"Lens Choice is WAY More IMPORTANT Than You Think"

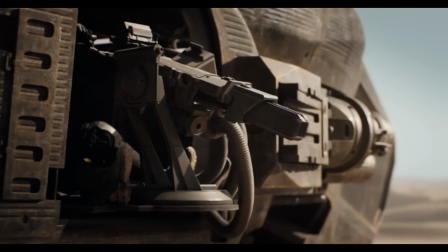[0:00]
If we take a look at some of our favorite films, you can easily obsess over the composition and the lighting and how beautifully the scenes come together.
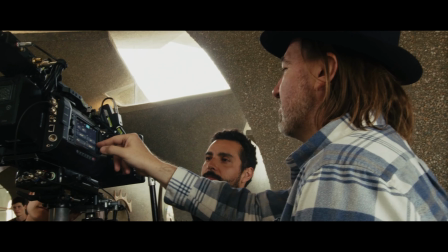[0:07]
But there's a very important element besides lighting and the camera that's used to give the film its really unique character.
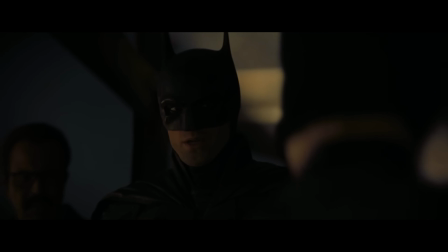[0:13]
Most filmmakers, especially when you first start out, including myself, really believe that the look of the film is coming solely from the camera and the lighting used. But today, I'm here to tell you guys that lenses are way more important than we think.
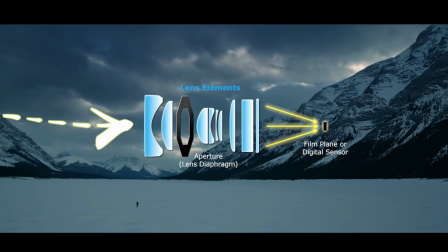[0:29]
let's quickly take a second and talk about how lenses work light passes into the lens and through all these different glass shades called lens elements
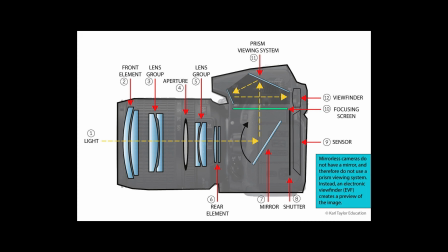[0:37]
and what these elements do is slightly bend or refract the light and that lands on your camera sensor let's think about that for a second that means that before it touches your camera the first thing the first medium that it goes through is the lens and if we break down that simple concept that goes to show you that the lens is extremely important in getting that final image.
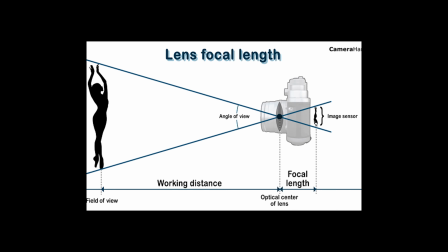[0:57]
Now as you guys know every single lens has a different focal length and focal length is the distance between the center of the lens and the image
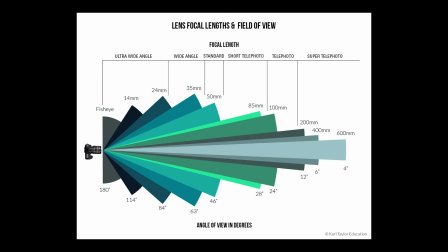[1:04]
sensor and the longer the focal length the more narrow your angle is and the shorter the focal length the wider your angle is and we're going
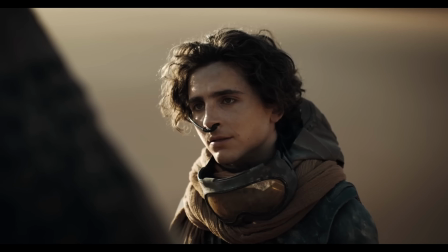[1:10]
to get to how that actually affects your image in just a second. First let's talk about the two types of lenses.
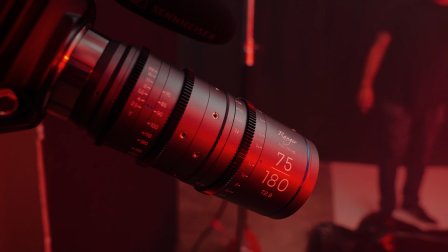[1:15]
There are prime lenses which have a fixed focal length and then you have zoom lenses which change focal lengths by adjusting the elements inside the lens. Now because prime lenses have fewer lens elements and have a fixed focal length, they tend to be a lot sharper than zoom lenses.
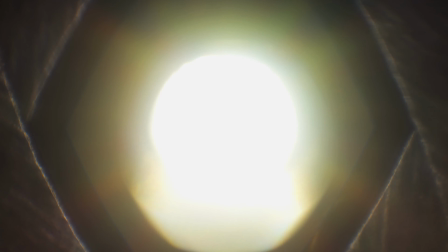[1:29]
They also have a lower aperture which allows more light into the lens and also gives it a more shallow depth of field.
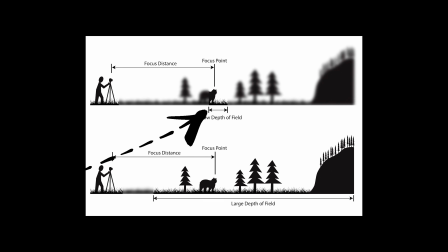[1:33]
For those of you who don't know what depth of field is, it's the size of the area of sharpness in front of or behind the focal point of sharp focus.
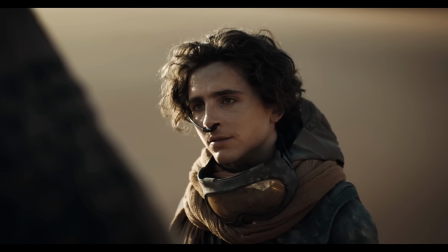[1:42]
A shallow depth of field is great for isolating a particular focal point or a person in a scene and giving it that iconic blurry cinematic background.
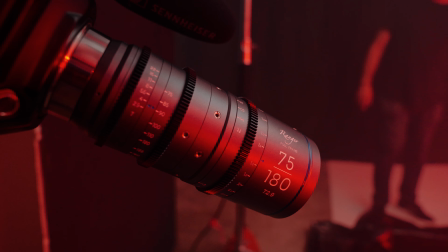[1:50]
But of course there's a huge benefit to having zoom lenses. To be able to have various focal lengths without having to swap lenses is a huge time saver on set and something that's extremely important for somebody like a
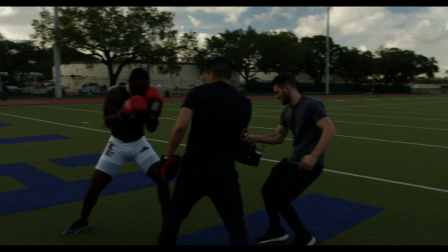[2:01]
documentary filmmaker where you're running around and you're capturing verite footage in real life and you can't be stuck on a prime lens where someone could be a few feet away from you and there's no way you're going to see them. So now that we got through the basics and how lenses work let's now break down the different focal lengths and how they're used in film.
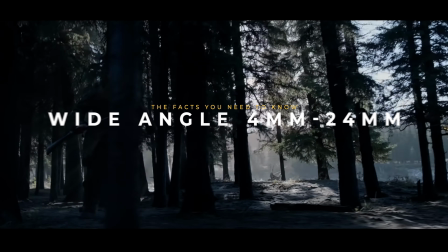[2:17]
The first one that we're going to talk about is extreme wide-angle lenses. These can range anywhere from 4mm all the way up to 24mm.
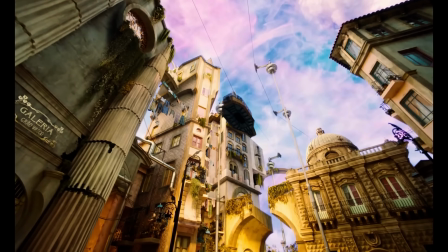[2:24]
If we take a look at the movie Poor Things, they use various wide-angle lenses throughout the film. Some of these lenses had a very unique distortion giving them that fisheye look.
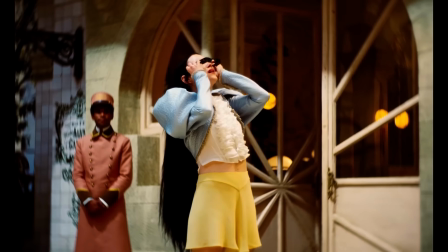[2:32]
And the reason why it looks fisheye is because the angle of the lens is so wide that it tends to round everything in that field of vision.
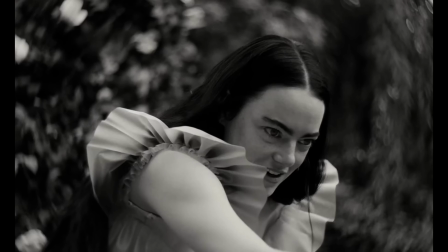[2:41]
You're almost looking through a bowl or like what you would call a fisheye. Another iconic film that used extreme wide-angle lenses was the movie The Revenant.
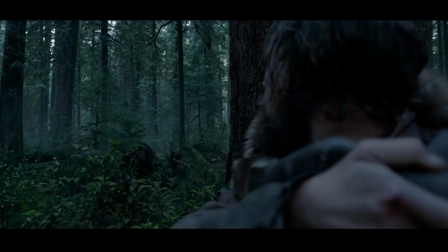[2:50]
They were able to capture these massive landscapes and close-up shots all at the same time because they had the capability of using the Zeiss Master Prime 12,
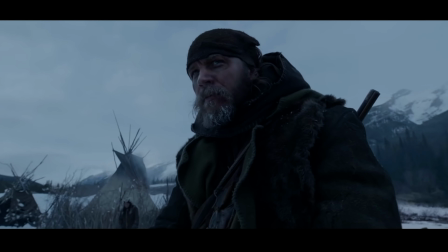[2:59]
14, and 18mm, giving The Revenant a very distinctive look.
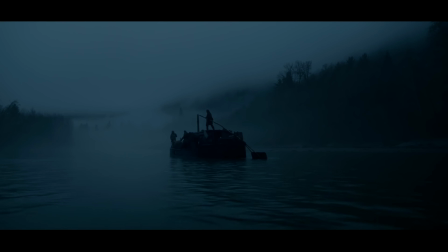[3:03]
And while The Revenant used wide-angle lenses to be able to capture vast landscapes and showcasing these tight close-up shots, this was a very purposeful choice.